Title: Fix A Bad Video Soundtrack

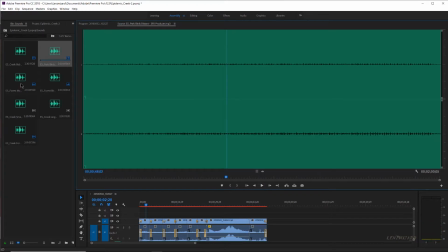Sometimes the description can throw you off a little bit. So this was a forest morning, I believe this was called, with birds, and they're kind of like, it's kind of an ambient forest sound.
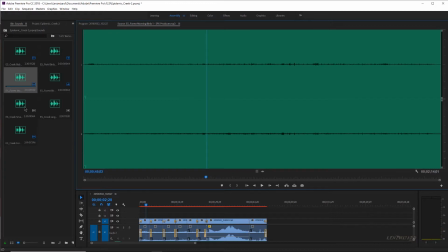So what I'm going to do here was another brook. Now this said, this one says small creek small, but if you listen to this, it just, you know, here's creek large.
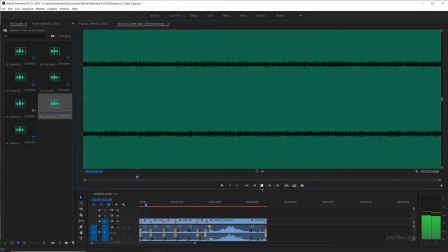And this one was creek forest. So anyway, this is what I pulled out real quick just for the sake and purpose of this video.
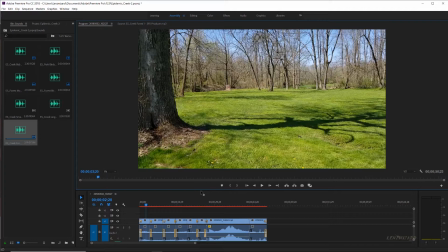But now what I did is I stacked these a little bit, and you gotta kind of, if you're gonna do this and you're gonna have different scenes going on, you do have to pay attention to how you're gonna put it together.
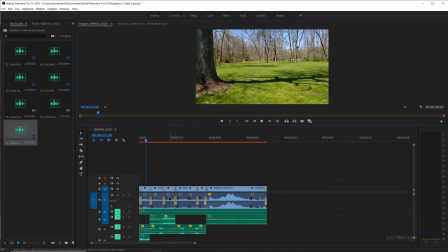Now you don't necessarily have to stack them, but for the purpose of this, I just wanted to show that you can stack them.
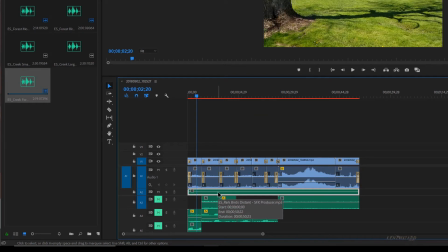So for this, this is the Park Birds Distant. And this was, I just felt this was a good overall ambient sound of what I was hearing that day.
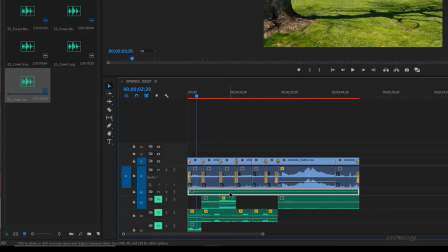Now remember, I was hearing birds in the background, everything like that, but I couldn't separate it from the traffic noises. So if we just play this,
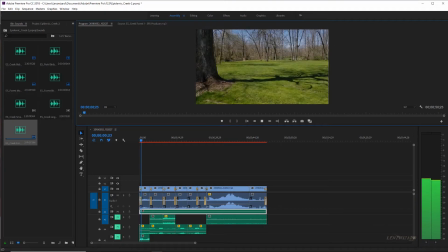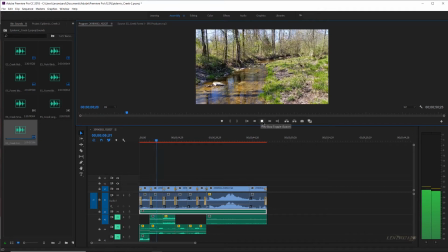you can kind of hear those birds the way they were, but without the traffic. So now what I did was I stacked other things in.
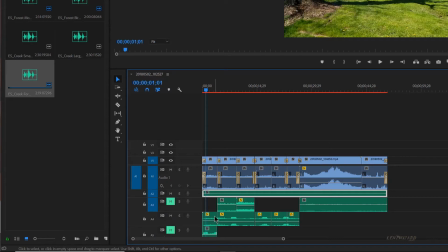So for this opening scene, the other thing I stacked in here was the Forest Creek. And I also stacked in some birds that were close to me.
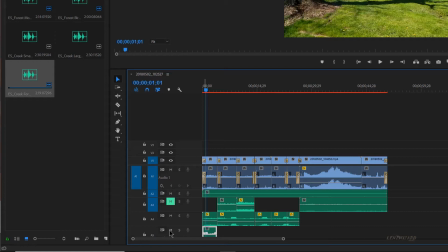Because while I heard birds far away, I also heard birds very close to me, like in the tree right above my head. And as I walked around, they were close to me at first, and then when I walked towards the creek, they were further away.
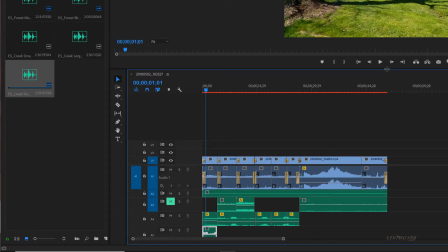So you kind of got to pay attention if you want it to be authentic and everything, and make sense.
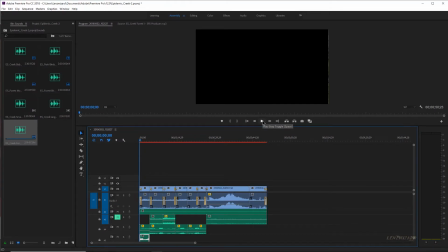So this is what the opening scene would sound like. I had the creek muted.
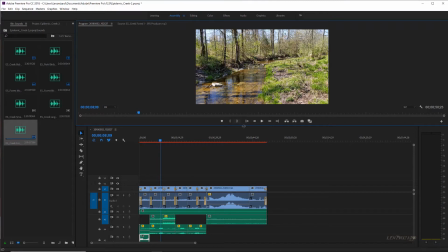And I was actually standing right where there was like a little rapids, some stones, and that's pretty much what I heard.
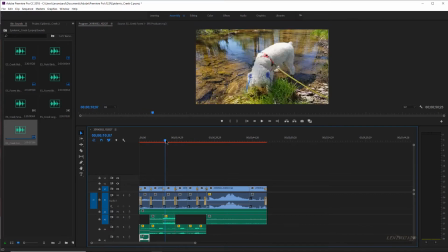Now, as we move to where Pixie's walking in the water here, I got the phone down close to the creek, so obviously those rapids are going to sound louder.
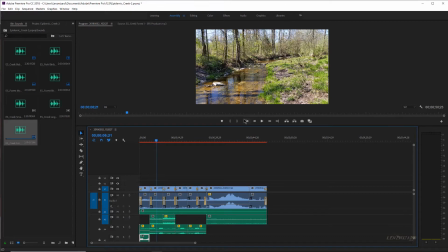So let's just see how.
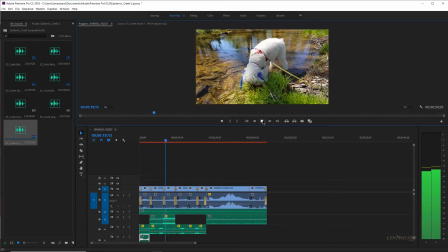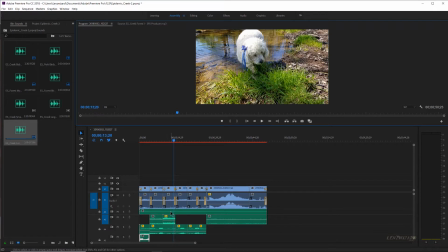And I'm still hearing my ambient noise up here. Now I'm hearing the birds.
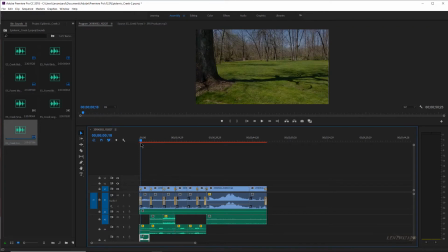Remember the birds in the first, these are the loud birds, right?
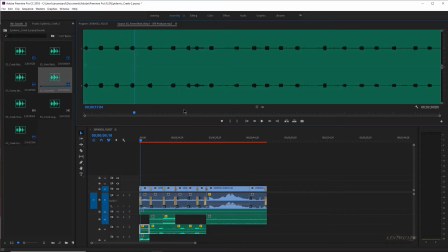These are these birds right here. And you can see the sound waves of these, right? So as I go, get back over here, as I go to the creek,
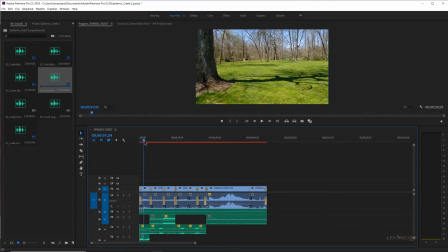those are a little further away from me now because they were in this tree right here.
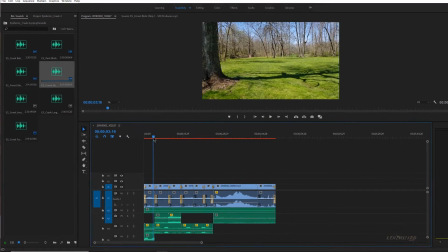And the creek is over behind this tree. So as I go over here, what I've done, and let's just raise this up a little bit,
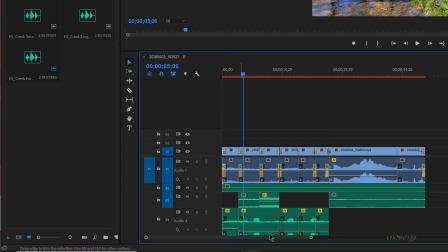I've lowered the sound on those.